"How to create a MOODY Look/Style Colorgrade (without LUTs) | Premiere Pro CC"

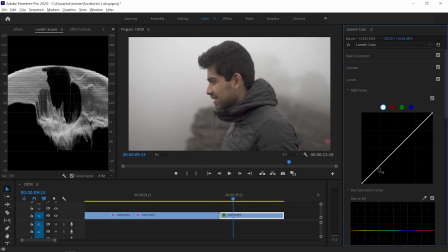496s
And next up in the tone curves, we're just gonna add our effects once again, just add a bit more contrast in this case.
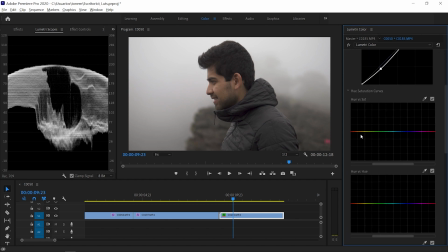502s
Just like that, guys. Now in the tone curves, we're not gonna touch anything from the oranges to the reddish. That will determine the skin tone. So those colors, we're gonna isolate them so we don't move them. Then I'm just gonna desaturate a bit of the greens and a bit of the blues once again. Then in the hue versus hue, again, we're not gonna touch the skin tone.
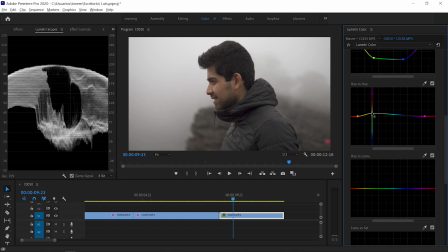519s
So those aren't gonna be affected, but we are gonna affect a bit of the greens and the blues, just like that, guys. So next up, I'm just gonna add that teal color to the shadows once again, just by creating this gradient on the reds once again.
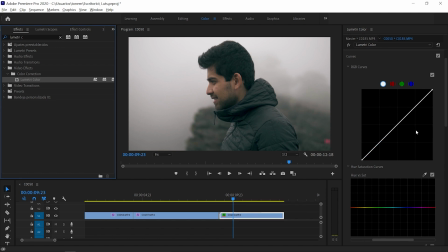533s
And then in another Lumetri color layer, I'm just gonna select the skin tones so we can achieve rich and correct skin tones.
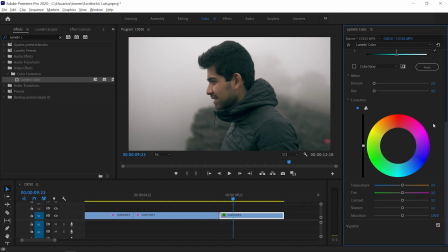539s
And we're gonna go all the way down to the HSL secondary. Now here in HSL secondary, what we're gonna do is select the skin tones of our subject. If you want a more in-depth tutorial on HSL secondary, I already made a video about that. I'll link it up here in the cards once again.
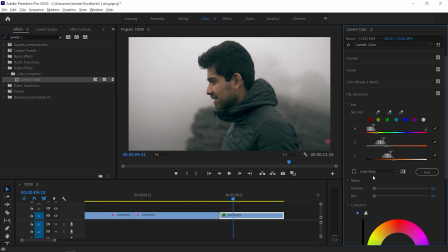553s
So with the eyedropper tool, we're gonna select the skin tones of Kevin, select this box, color gray, so we can see what we're selecting.
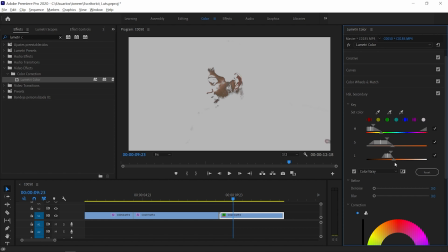561s
And now we're going to move the scopes, all of the sliders, until we have full selection of the skin tones of the subject. So just like that, guys, then I'm going to add some denoise and some blur effects so we don't get some strange artifacts in our selection.
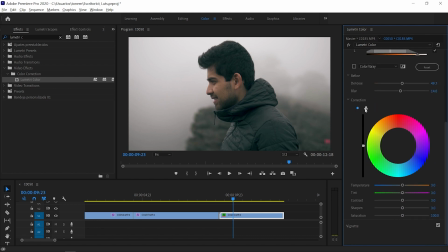575s
And then I'm just going to go all the way down to the corrections, hit this little color wheel, so we have the three color wheels. And here we're going to apply some colors to achieve some rich skin tones. And for that, we're gonna use the Lumetri scopes, but it's not gonna be the waveform.
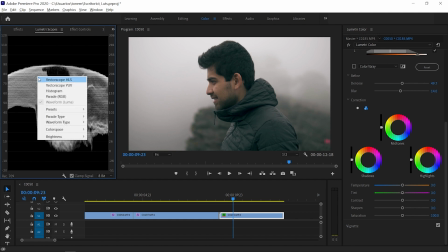588s
In this case, we're gonna right click and select the vector scope.
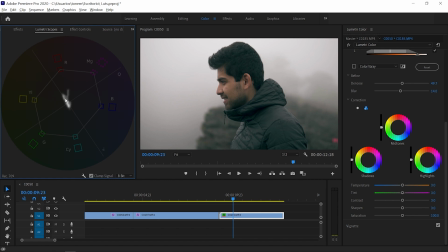590s
Now the vector scope basically is a circle where it determines where the colors of the image are towards and with what intense saturation. The further this white part of the image is from the middle, the more saturated it's gonna be. So here we can see where the skin tones are.
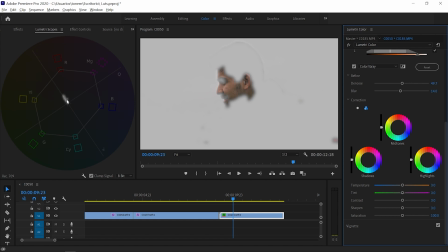603s
And they're basically in this line, which is called the flesh line, which is in the middle of the yellows and the reds. So let's say that our colors were towards the yellows. So what we wanted to do to correct this is move the scopes to the other side by adding some magentas and some purples.
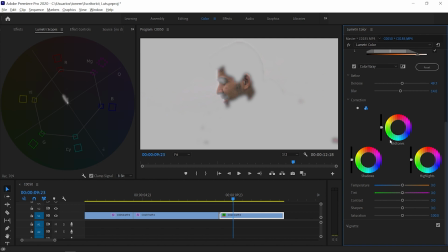618s
Yeah, so something like that, guys. So in this case, it's quite precise. I'm just gonna add a bit more saturation to see what we're working with. And it's basically in the middle. What we want it to be is just a little bit to the right of the flesh line towards the reds. So for that, I'm just gonna add a bit more red into the tones, just like that.
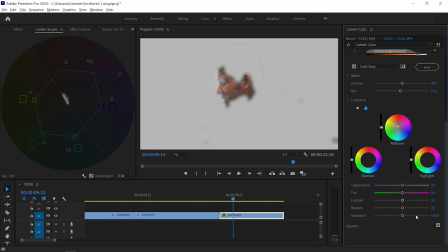636s
I'm gonna desaturate it. And there it is, precise skin tones. Next up, I'm just gonna add some reddish tones into the shadows just to make it a bit more fleshy. And finally, in the highlights, well, the highlights will depend on the reflection on your skin from the ambient light. So in this case, it's a very white tones in the highlights.
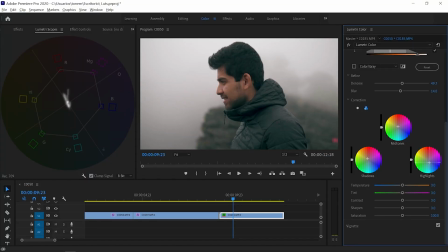657s
So I'm just gonna add a bit more blue into the highlight, just like that, to make them more realistic to the situation.
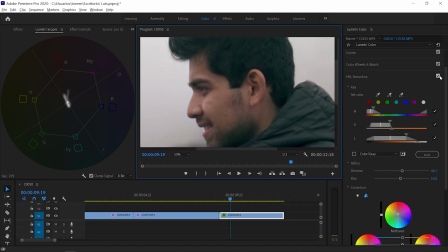663s
So I'm just gonna click on and off HSL secondary so we can see what we've done. It's a very subtle touch, but it's basically eradicated that greenish tones that we get from Sony cameras. This was shot in an 6500. So here we can see the greenish tones or yellowish tones.
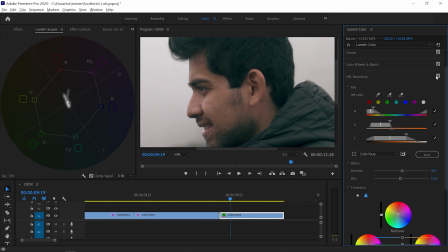678s
Now we activate what we've done, HSL secondary, and the skin tones are more acquaint to what the skin tones of the subject is in the real life, guys. So that's a way you can achieve correct skin tones. And finally, what I'm gonna do for this one is just create some color contrast between the subject and the background.
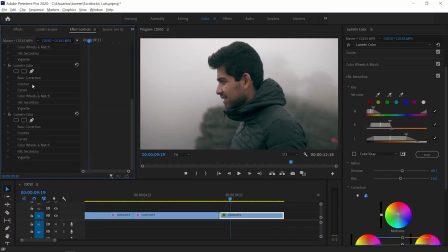694s
So for that, I'm gonna go all the way down to control effects once again, slide down to select this Lumetri color that we just did, right click, copy, and paste it in the same clip.
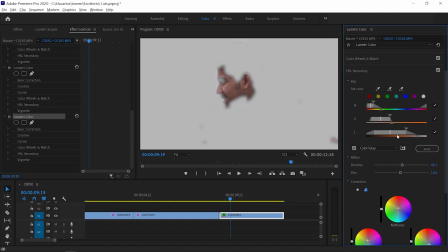706s
And now over here in the selection on the second Lumetri, we're gonna invert our selection.
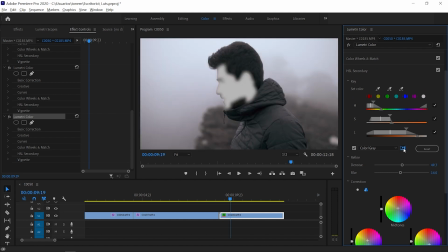711s
So we're selecting everything but our subject or the skin tones of our subject.
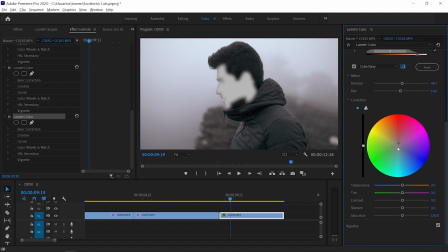715s
And over here in the color wheel, I'm just gonna add a little bit of blue tint to everything, just like that, guys.
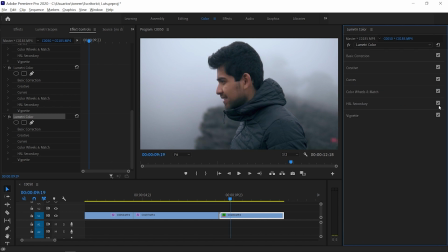722s
What we've created is some color contrast between our subject, the skin tones, and the background. Here we can see what we've done. It's a very subtle touch, guys, but it really adds to this moody vibe and this effect. And that's all I do, guys, to achieve a moody look in Premiere Pro.